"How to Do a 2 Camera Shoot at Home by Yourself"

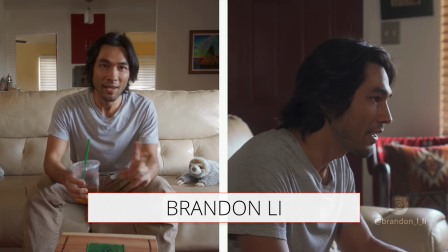How's it going? Today I'm going to be talking about how to set up a two-camera setup in your home for filming yourself, just like I'm doing right now.
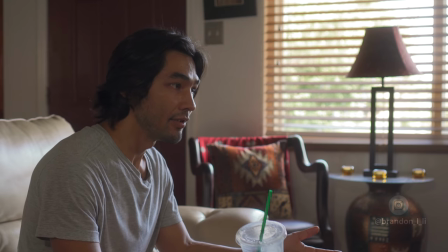So you can cover up any mistakes that you make just by cutting to a second angle. All right, so let's take a look at how I created this setup.
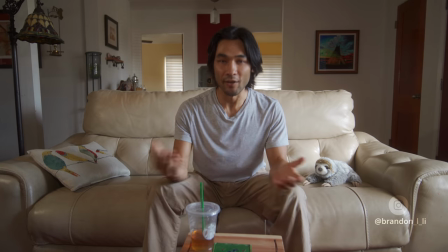The first thing I took into consideration was, where do I shoot? Where do I place the cameras and where do I place myself?
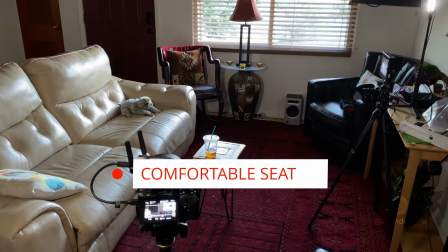I needed an area that had a comfortable seating surface and also had a wall that wouldn't be too close behind me in the shot.
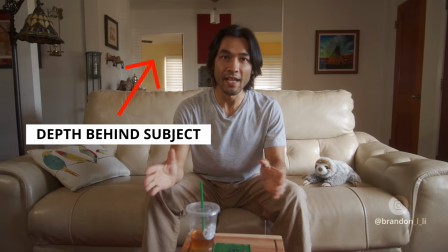Usually it looks more professional to have depth behind your subject, to have some space behind your subject.
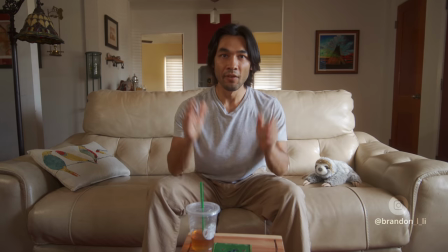So I found a place in my house that had depth both from the A camera's perspective and from the B camera's perspective.
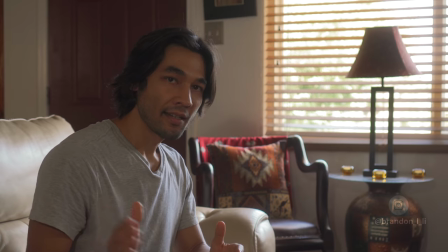That way, in both shots, there would be something behind me other than a blank wall.
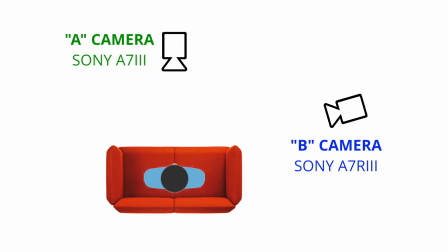All right, let's talk about the cameras. So I have two cameras on me right now. I have the Sony A7 III and the A7 R3.
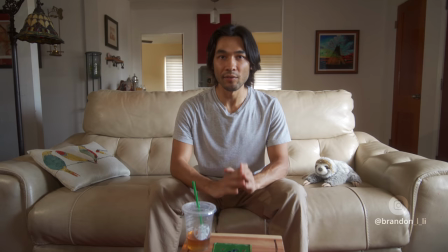When you're doing a two-camera shoot, it's really best to use two of the same or very similar cameras.
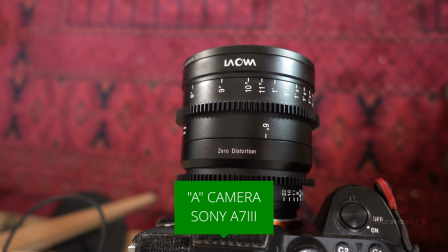That will help you avoid a lot of headaches in post with trying to match the color. On my A7 III, my A camera, I'm using the Laowa 15mm Cine F2 lens.
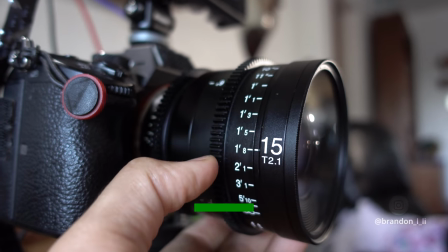I chose this lens for a couple reasons. One, it's a new lens and I wanted to try it out.
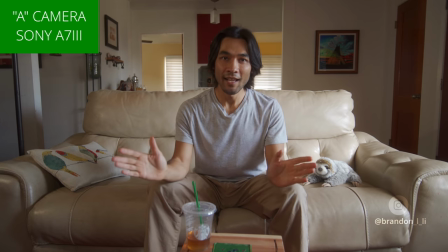Two, it has a wide angle with a wide aperture.
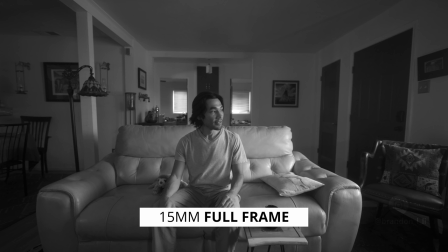It's 15mm and it's F2. So this lens actually turned out to be a little bit too wide for what I wanted.
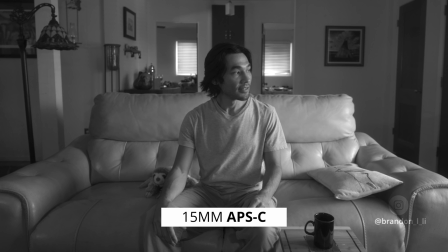So I put the camera in APS-C mode, which means it crops the image in a bit.
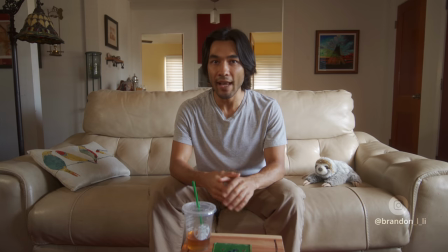So now you're looking at a 1.5 crop, which means this is about a 23mm equivalent full frame lens.
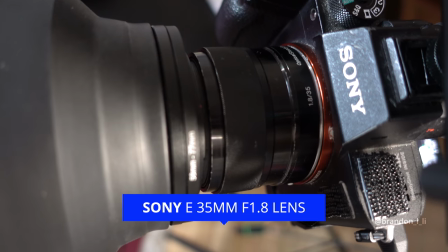Okay, over to the A7 R3. The lens I have on here is the 35mm F1.8 E-mount lens.
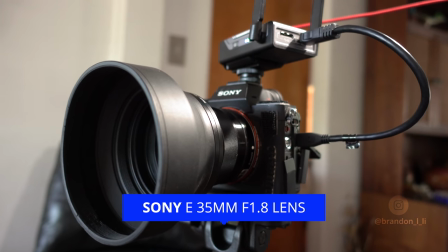This is also an APS-C lens. I used it just because it's the only 50mm equivalent lens that I have currently in my kit.
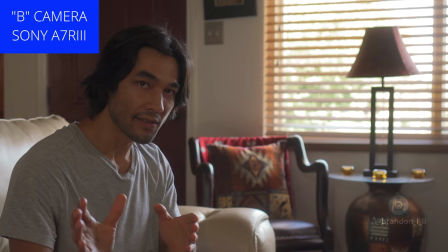I did want there to be a substantial focal length difference between my A camera and my B camera.
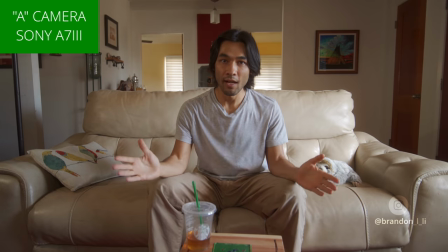I wanted there to be a wide and a closer angle.
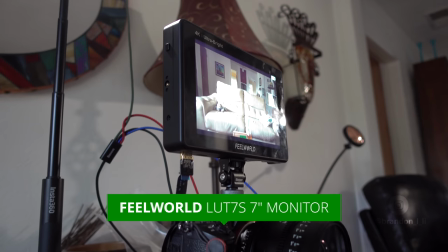So to monitor my A camera, I'm using the FilmMaking LUT 7S 7-inch video monitor.
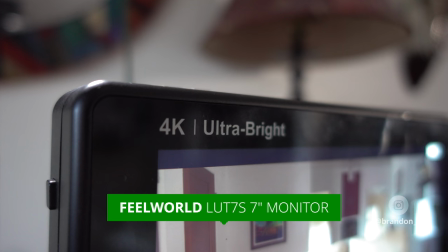This is a super, super bright monitor. It's got 2200 nits of brightness, which is about 3 times as bright as an iPhone.
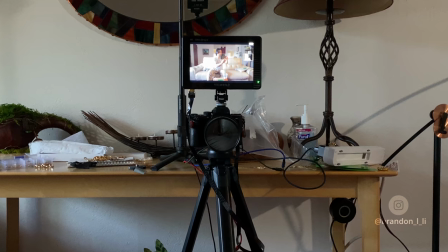And it's on top of my camera on a shoe mount.
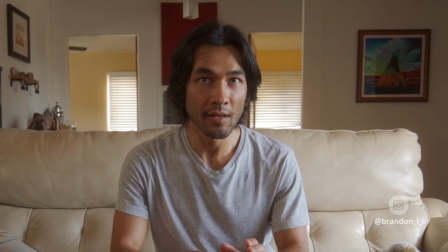So anytime I need to check my framing or anything, I can just do a little glance up, check, see how it looks, and then glance back down at the camera.
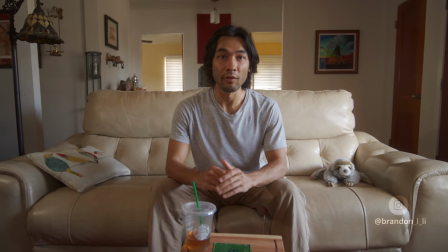Now, I don't want to be doing that during the shoot, and I definitely don't want to be looking at the monitor the entire time because it will look like this. It's kind of strange for the audience because obviously I'm not looking into their eyes anymore. I'm not looking into the lens anymore.
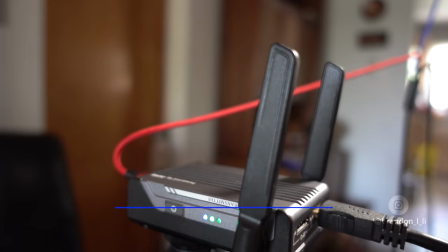Now, my B camera is using a wireless video monitor. So the wireless video transmitter I'm using is the G-Yun Transmount.
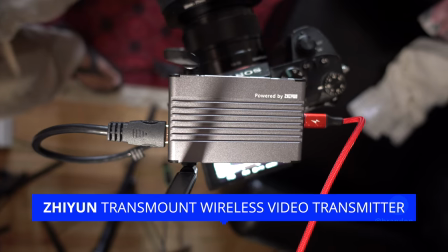It's the one that comes with a lot of their gimbals, or you can buy it separately as an accessory.
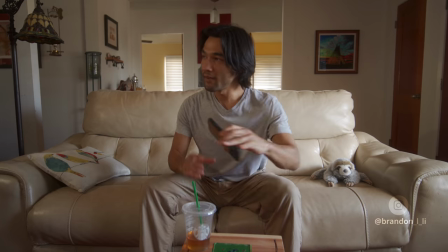I can keep my iPhone just out of frame down here, and then whenever I need to check my framing for the B camera, I just pick it up and I take a look.
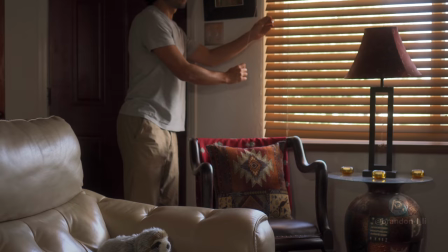So my windows have Venetian blinds, which gives me a lot of control over the light. Check out how the light changes just by adjusting these Venetian blinds.
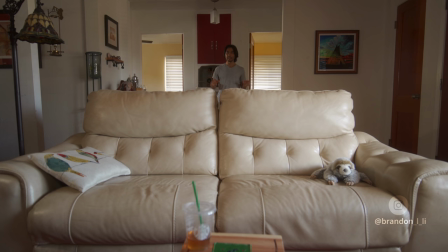I paid attention to the lighting in the background of my shot as well.
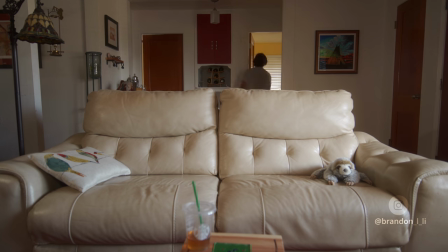If I had left these doors closed, see how much darker everything feels, how much less inviting it is?
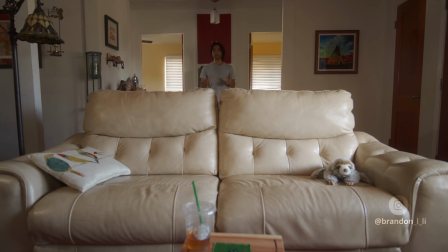So not only did I keep the doors open, but I adjusted the Venetian blinds in these bedrooms for the best lighting. The blinds that you can see on camera are closed.
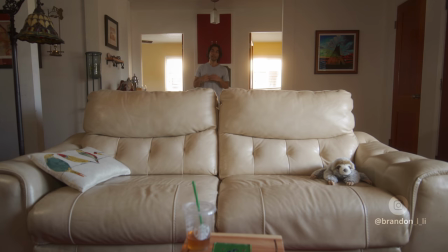If the blinds were open, I feel like it would have been too much of a hotspot back here and it would have been too distracting to the audience.
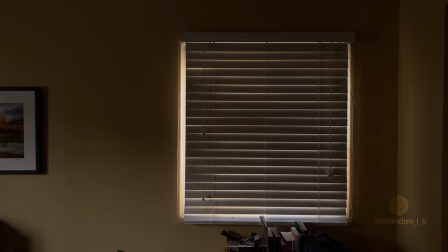So the windows that you're seeing on camera have their blinds closed, but there's a couple windows that you're not seeing,
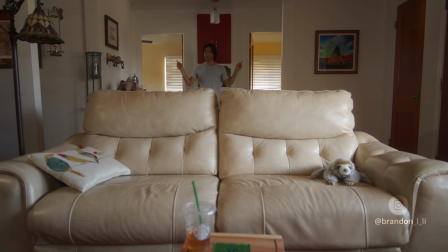and those windows are all the way open to get as much light as possible on these back walls. So I'm gonna close the blinds on those windows right now so you can see the difference.
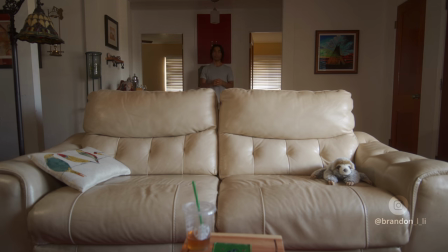So now I've closed all the blinds of all the windows back here, and even though the doors are open, it still feels kind of dark, kind of uninviting. So make sure you pay attention to the background of your shots, not just the foreground. I wanted to mainly use natural light, but this side of my face still did have some shadows.
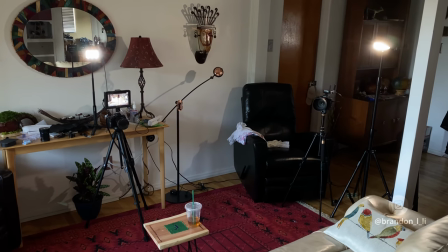So I put up a couple artificial lights just to fill things in a bit.
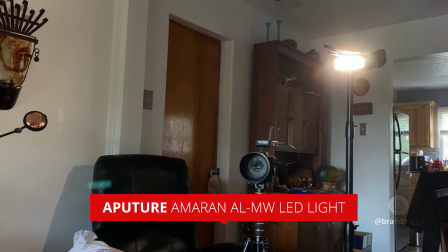Off to this side, I used my Aperture Emeran MW, which is a super bright, tiny LED light that's daylight balanced. So it has exactly the same color, 5600K, as daylight would.
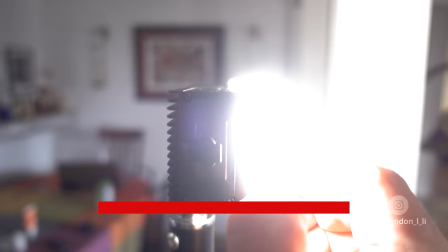So I put it up on a light stand just a little bit above my eye level, and I put a soft filter on the light.
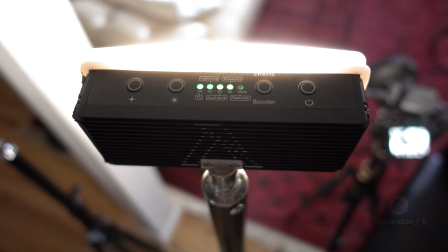This is one of those rubber filters that's a little bit frosted, so it just softens out the shadows a little bit.
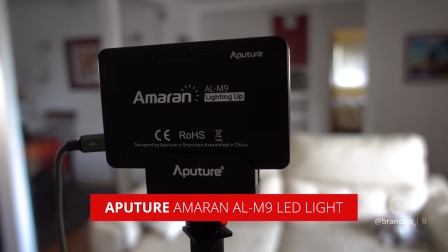And the second light that I used was the Aperture M9, which is just above my A camera right there,
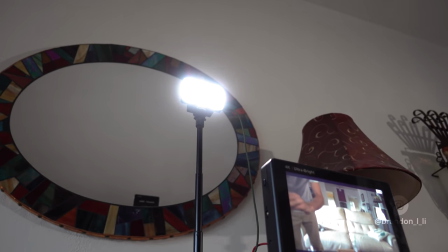and it's giving me a little bit of a catchlight in my eyes so that my eyes just look a little bit brighter in the shot. It's not supposed to add a whole lot of illumination. It's more just creating a little bit of sparkle. Now, this lighting's not perfect, I will admit.
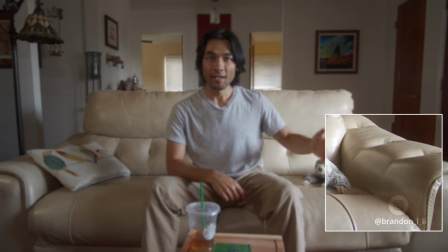You see the shadow over there? That's not good. That shadow is only there because this light is not diffused enough. But if I had diffused the light more, then I wouldn't have had as much punch from it. So this was a bit of a compromise.
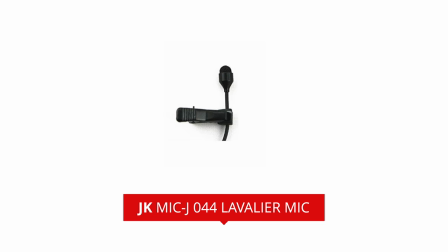My final consideration was sound. I'm wearing a lavalier mic right now that's plugged into an iPhone, and I'll show that to you right now. So we have a cable running from a lavalier down my shirt into this iPhone, which is running the Tentacle Sync Recorder app.
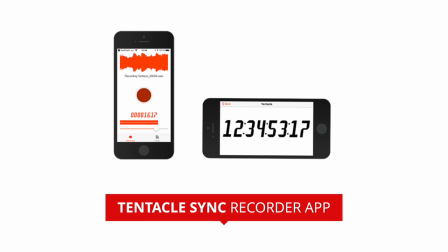So the reason I use this app is because it allows me to adjust the input volume of what I'm recording. So when I plug a mic in, I can adjust the volume of that mic. Not the volume of the final recording, the volume of the input. So for instance, I can turn down the input volume. And then if I speak really loud, there's still no distortion in my voice. Whereas if I couldn't adjust the input volume and I was speaking really loud, then it would be completely distorted and there would be no way to save this audio in post. I apologize for the shouting, just had to get the point across. Now, I could have used a shotgun mic on a stand.
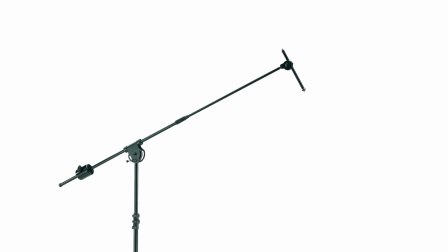That's what a lot of YouTubers do. The main reason I didn't do that is because I don't have a shotgun mic. Also, one reason I like to use lavaliers is because it gives me some freedom of movement. So I can move around, whoops, sorry, sloth, wherever I want to go. You can be as close to the camera, as far away, or anywhere in the frame, and it will all sound about the same.
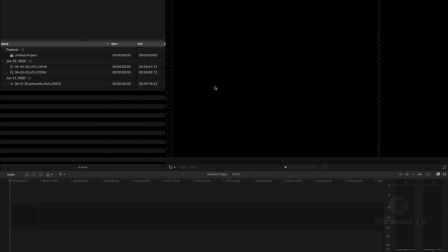Okay, so how do I synchronize all this stuff in post? Well, it's actually pretty simple. I use Final Cut Pro.
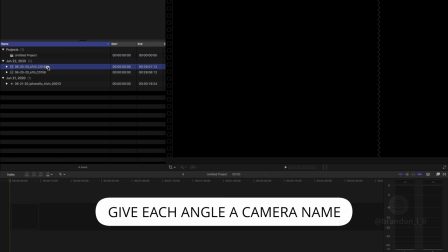I import all my footage. And then I make sure that each angle has a camera name.
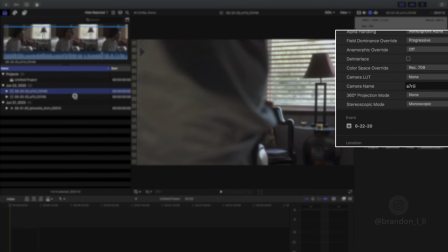See, this is camera name A7R3. This clip is camera named A7III.
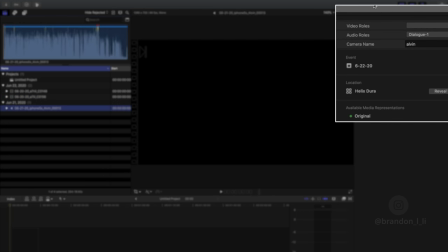And my audio has a camera name Alvin.
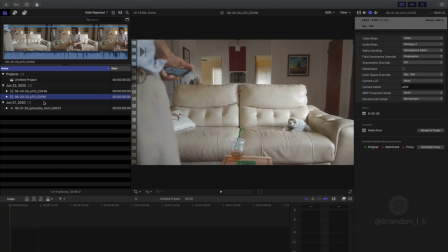So as long as each clip has a separate camera name, then it's really simple to synchronize everything.
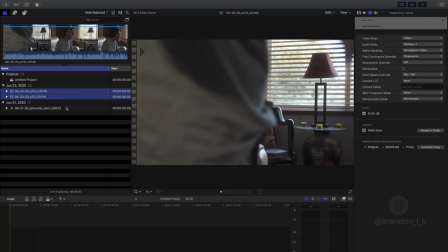I use Final Cut Pro's multi-clip feature. So I select 1, 2, 3, select all my clips, right click, new multicam clip. Just click OK there, and it creates a multicam clip, and check this out.
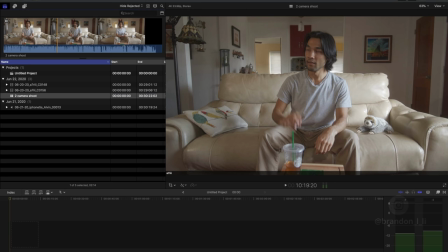Boom, everything is synchronized. Then I can just drop in a portion of my multi-clip into my timeline.
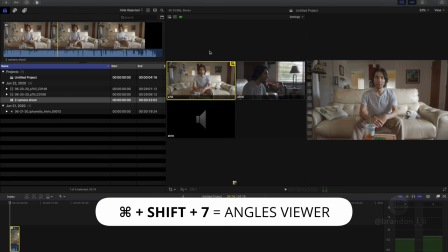So Command-Shift-7 opens up different angles.
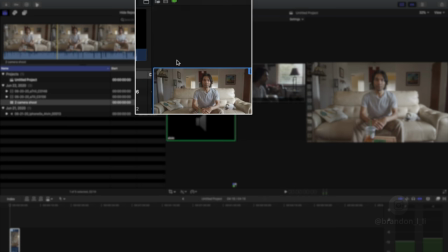I make sure I set my audio to Alvin, and then I can choose whichever angle I want for my video.
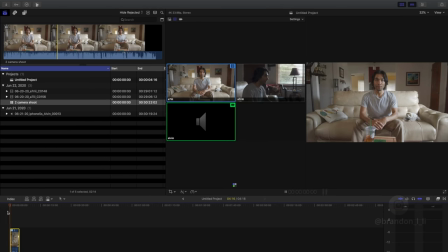So as it plays back, I can say, okay, time to change to angle 2, hit 2.
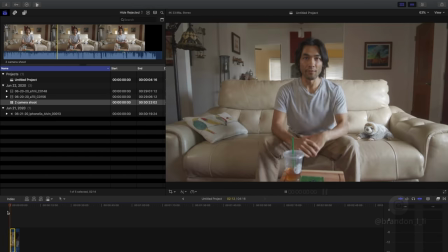And it changes angles. And that angle change is recorded on the timeline.
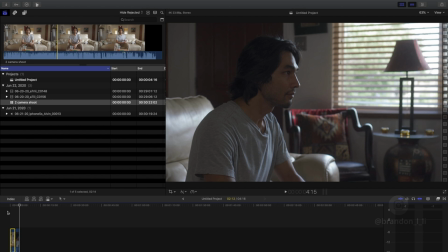So it's really simple in Final Cut to edit a two-camera shoot like this. So this has been my tutorial on how to set up a two-camera shoot in your home. Hope you enjoyed it. Please click like, subscribe, and of course that notification bell so that you're the first to know when I post a new video. All right, I'll see you next time.
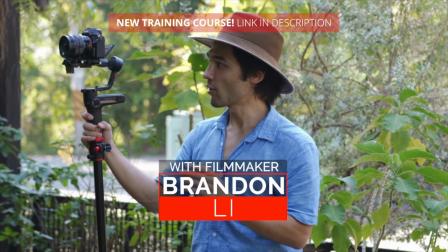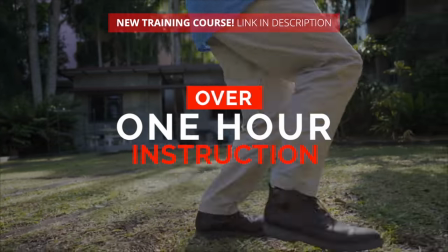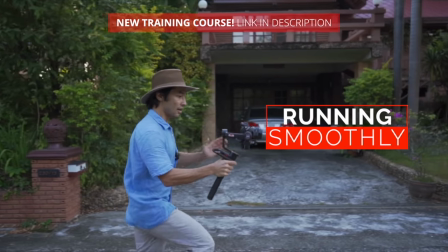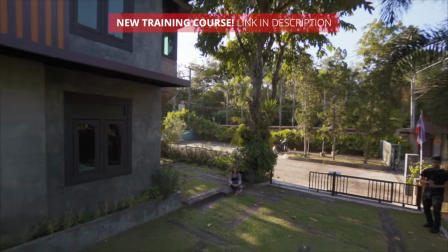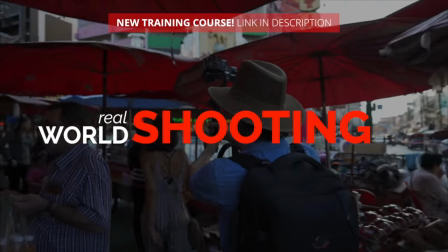Come on.